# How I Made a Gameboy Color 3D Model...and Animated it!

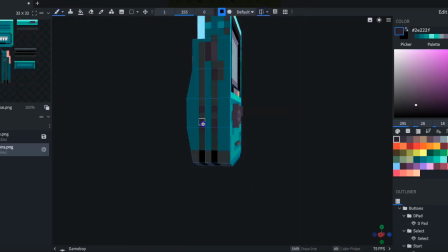4:38 Alright, so at this point we've got something that looks a lot like a Game Boy Color, at least the colorway that I had whenever I was younger. I think it looks pretty good. All that's left for us to do now is to add a texture to the game cartridge, which I need to find a reference image for that, because I don't actually own Pokemon Yellow any longer.
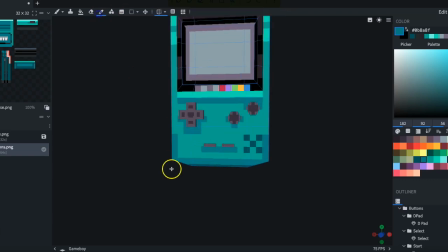4:58 But I still have this Game Boy, which is cool. And I actually had it beside me whenever I was working on this.
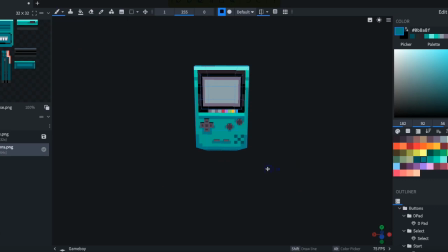5:03 So Game Boy's done. Let's move on to the actual cartridge itself.
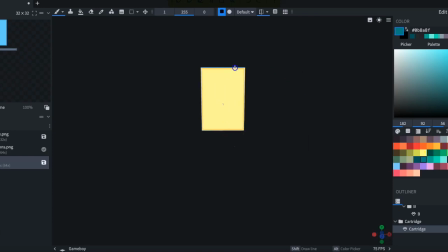5:08 As we start the cartridge, there's one thing that I need to grapple with as I start this. The amount of detail that I need to be able to make this cartridge readably Pokemon Yellow is
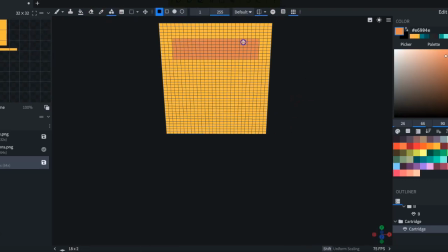5:17 a lot more than the amount of detail that I needed to make that look like a Game Boy Color.
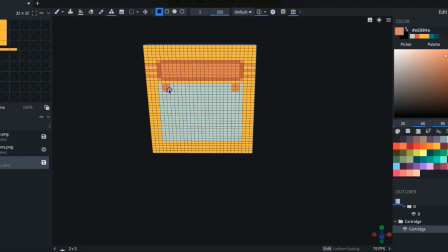5:22 You can see that the amount of squares that I have on my actual object are a lot more this time.
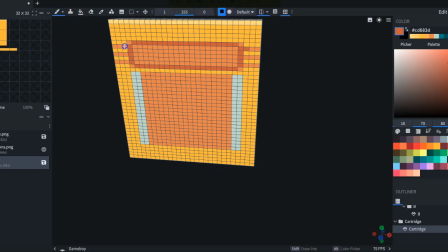5:28 It's just a decision that you make whenever you choose the texture for your object.
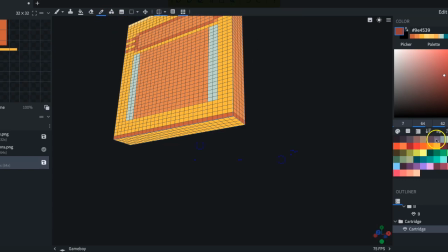5:34 You can change the pixel density, and in this case I just made it twice as much as the pixel density on the Game Boy Color that we just made.
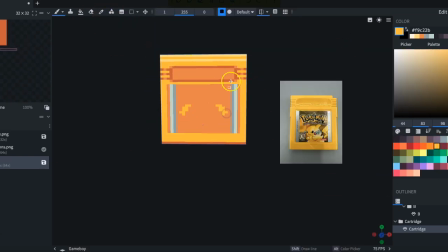5:42 And you can see I brought in my reference imagery. That's one thing that's nice about these types of programs, is that you can bring in a reference and just have it live alongside your actual object.
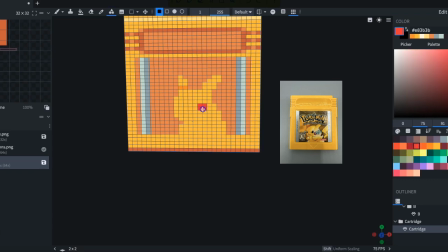5:51 But again, I'm trying to reduce this down into its simplest version. I'm not trying to create an exact copy of it, because again, this is meant to be low poly and is meant to be pixel art. I think that I'm just trying to contribute enough that it's readable, and then also not too much that it is just like the actual cartridge.
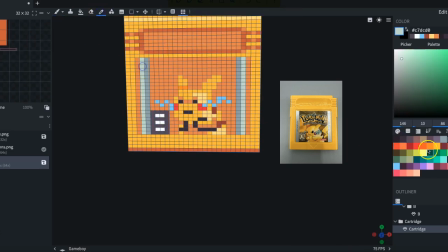6:10 Let's finish this cartridge up and then we can talk about the next part.
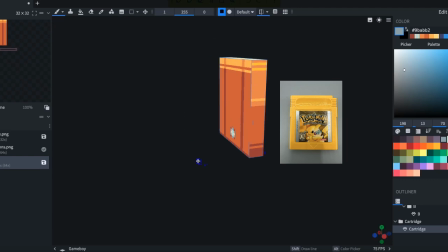6:26 Alright, so putting the final touches on this part of the project here, getting the little screw on the back, and now I've got all our pieces and parts together.
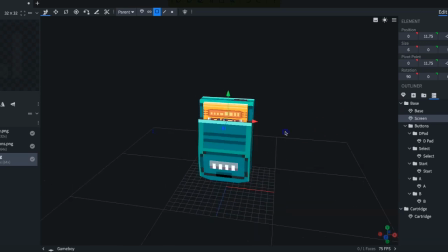6:32 You can see that they're one inside the other. The next thing that I need to do, which I added at the beginning and then swapped around a little bit, is I added a plane, which is just a flat surface, that I'm going to add a texture on,
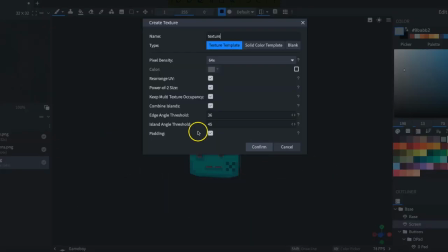6:44 which will be the actual game screen itself. Whenever I do this though, I want this texture to be animated, and the way that you have to go about this to be able to get this texture animated,
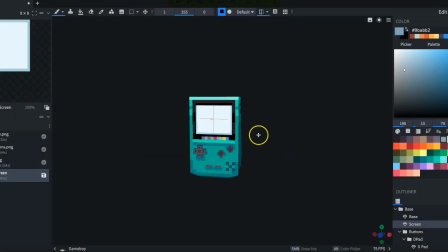6:53 at least for me, I have to export the texture into A-Sprite and animate it there,
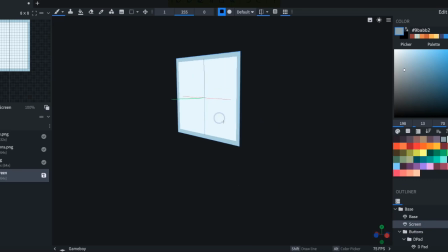6:58 and then update that in BlockBench, and then it will animate the way that I need it to, which I had to find out in a roundabout way how to make this happen.
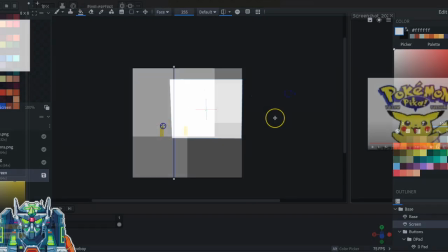7:07 So we're going to see that happen. If you want a detailed explanation about that, find it somewhere else, because I'm not the champ at this.
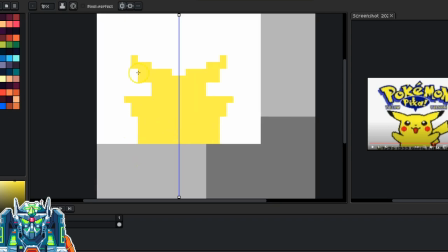7:14 All right, let's do that. Alright, so this white block here is the screen texture from BlockBench that I imported into A-Sprite. I'm using my trusty mirror tool here to recreate this as a lower resolution version of the Game Boy screen, I guess.
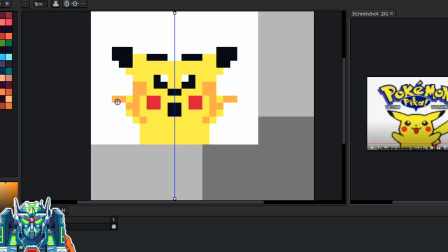7:28 Just again, using this mirror tool, setting things up. It definitely won't say Pokemon at the end of this, and it definitely won't say Pika at the end of this, but it should be recognizable enough if you've seen the screen at some point in your lifetime and looked at it for as many hours as many of us have.
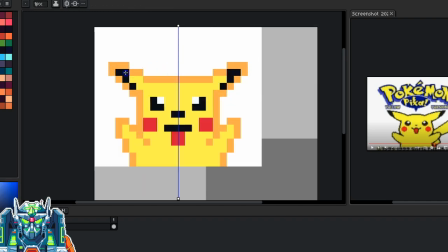7:44 You can see that I just got a screen cap from YouTube and just paused it here, and then just creating a simple animation with that.
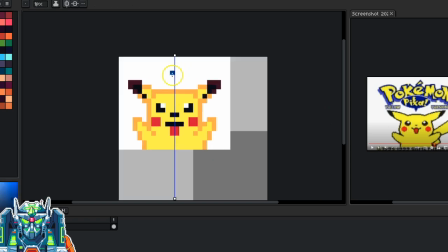7:51 So let's finish the rendering and then we'll talk about the animation and then bringing it back into BlockBench. So here we have it.
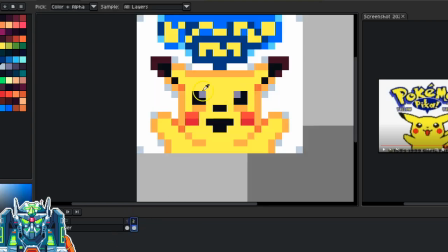7:57 Like I said, not readable, but recognizable. Now it's time for us to start animating. The animation on this pause screen is nothing super mind-boggling.
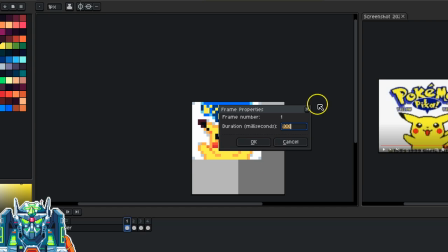8:04 It's just Pikachu blinking, and I think there is some bouncing to it. Maybe I changed some things about it, I don't know.
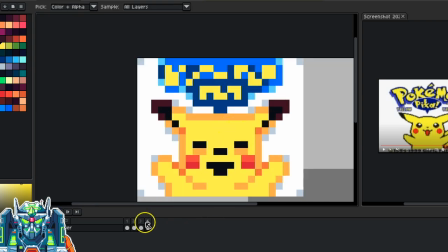8:11 But again, I'm just getting Pikachu blinking, opening and closing those eyes. Nothing super complex if you've done pixel art before.
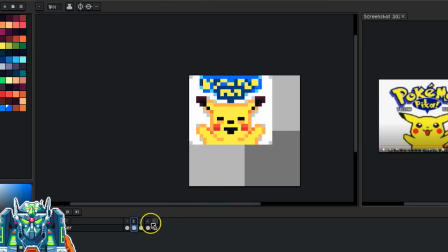8:19 So next, let us finish the animation, export it as a sprite sheet.
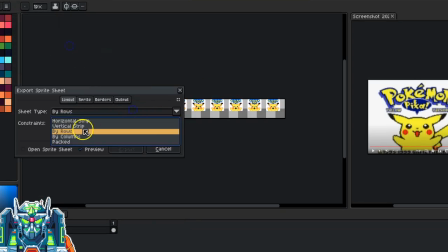8:25 Alright, so in order for this to work the way we need it to work, we need to export it as a sprite sheet, and it needs to be in a vertical strip,
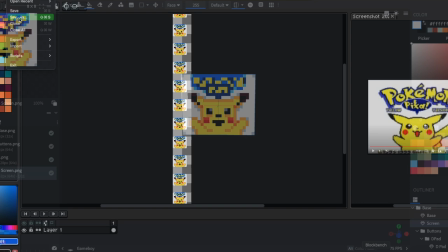8:31 and it needs to be in the same dimensions that it was whenever we exported it from BlockBench to import it into
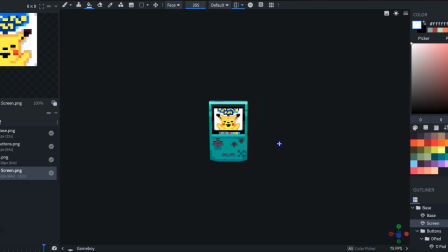8:38 A-Sprite, and now we're going to import it back into BlockBench, and hopefully it'll animate the way we want it to. Alright, so cool, there we go.